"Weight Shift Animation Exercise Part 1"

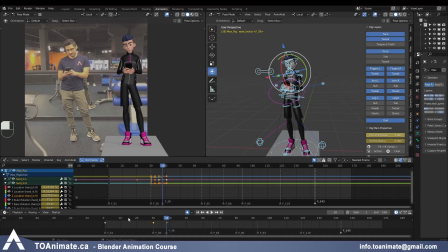So the head tilt is a little different, as well as the chest. I feel like the hip is pushed forward more, even between these two poses. So those are the differences.
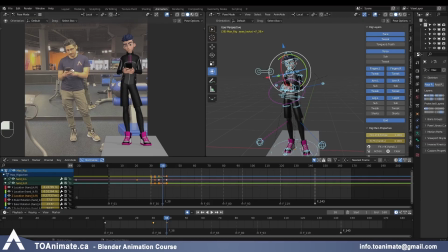In terms of the eye direction and just the expression on the upper half of the face, I can more or less borrow that from frame 1 and just make small changes, because I don't want it to feel like we went from pose A to pose B and back to pose A. That feels
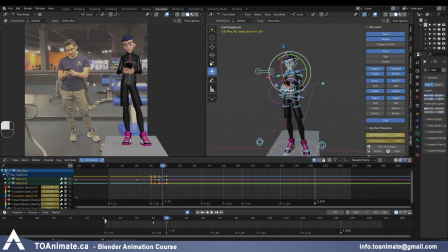very lazy. I can definitely take it and save myself some time, but then I want to adjust it a little bit. So I'm gonna grab the eyes and the head for now, the neck, and the whole face.
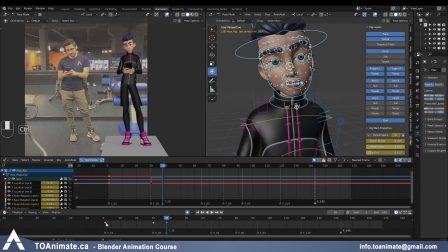And I'm just gonna, for now, Control C frame 1 and Control V onto frame 38. Now I'm gonna do that rotation on the head where it's more straighter.
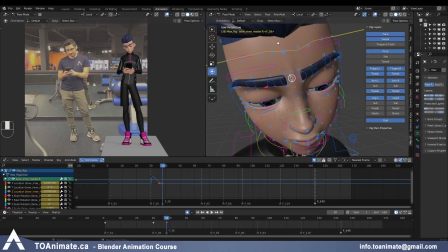And because I had the furrow on the eyebrows and then I didn't have that much anymore, I don't want to go back to a furrow again. So I'm gonna just continue having them relaxed.
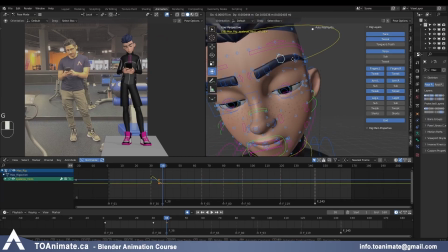And this questioning eyebrow that I had before, I'm just gonna still maintain it a little bit.
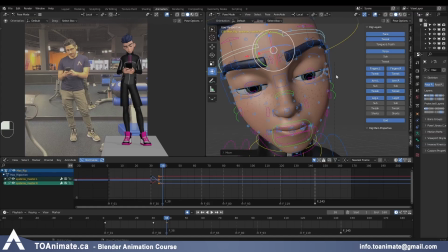And I feel like the eyes are okay the way they are. I don't really need to change that. Now we need the center of gravity.
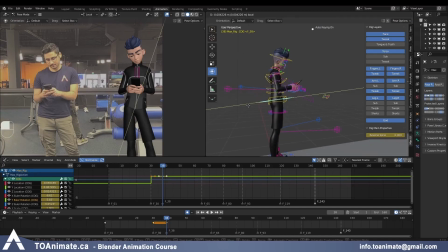We need to start pushing forward. This hip was pushed forward more. So I'm just gonna compare these two. And because that's pushed forward, I feel like the top of the body needs to rotate back.
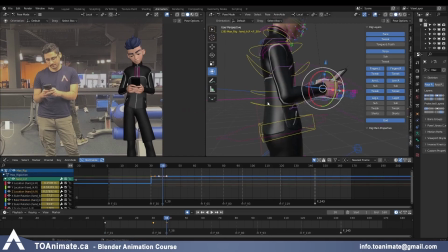And the shoulders are starting to go lower, so I feel like the exhale is gonna start happening. Now he looks a little bit like he is stuck in place in his shoulder area.
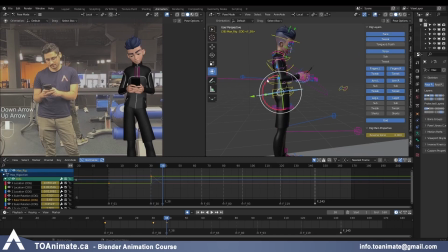So I'll push it forward more. And since the head is going down, I'm also gonna move the neck and the chest.
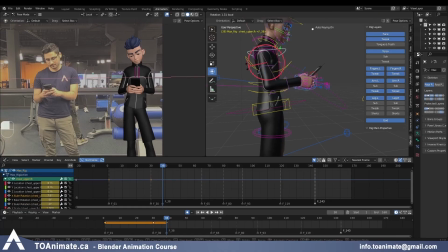And maybe the upper chest a little bit too, just so it's more relaxed. And the chest feels like it's more rotated this way compared to pose 1.
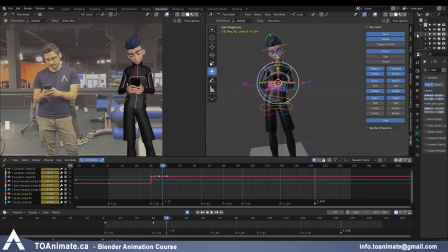Let me get rid of that inhale. So I'm just gonna grab the scale X and put it on 1 and rotate these shoulders lower. And do the same thing again with the elbows.
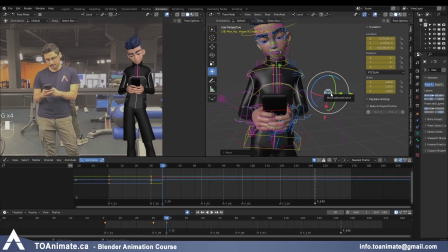And I know this is not enough frames for the exhale, so when I have more frames, I'm actually gonna start easing into that instead of having it fully done here.
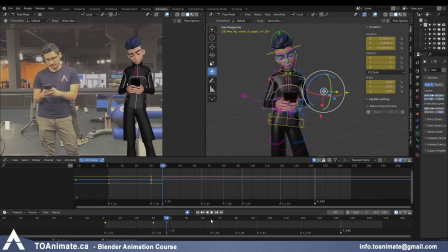But as of right now, my next golden pose is all the way on frame 65, so I know it's not gonna take that long. So once I have more information added here, that's when I'm gonna start playing with that. Something I can do right now though is grabbing the cog,
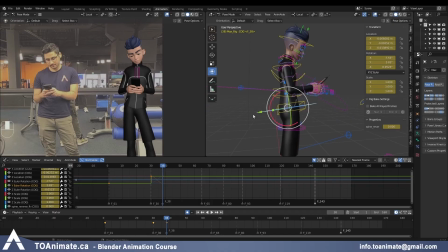and this forward movement I have on the y-axis here. Oh, I need to make sure this is in constant. So again, grab everything, all your keys, switch to constant.
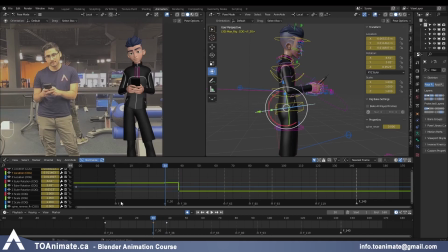So I want to start easing into that. I feel like I don't want to have it straight here and then within 8 frames it travels forward. I want to start easing into that a little. As well as this rotation on the pelvis on the x-axis. I'm gonna start working on that through here.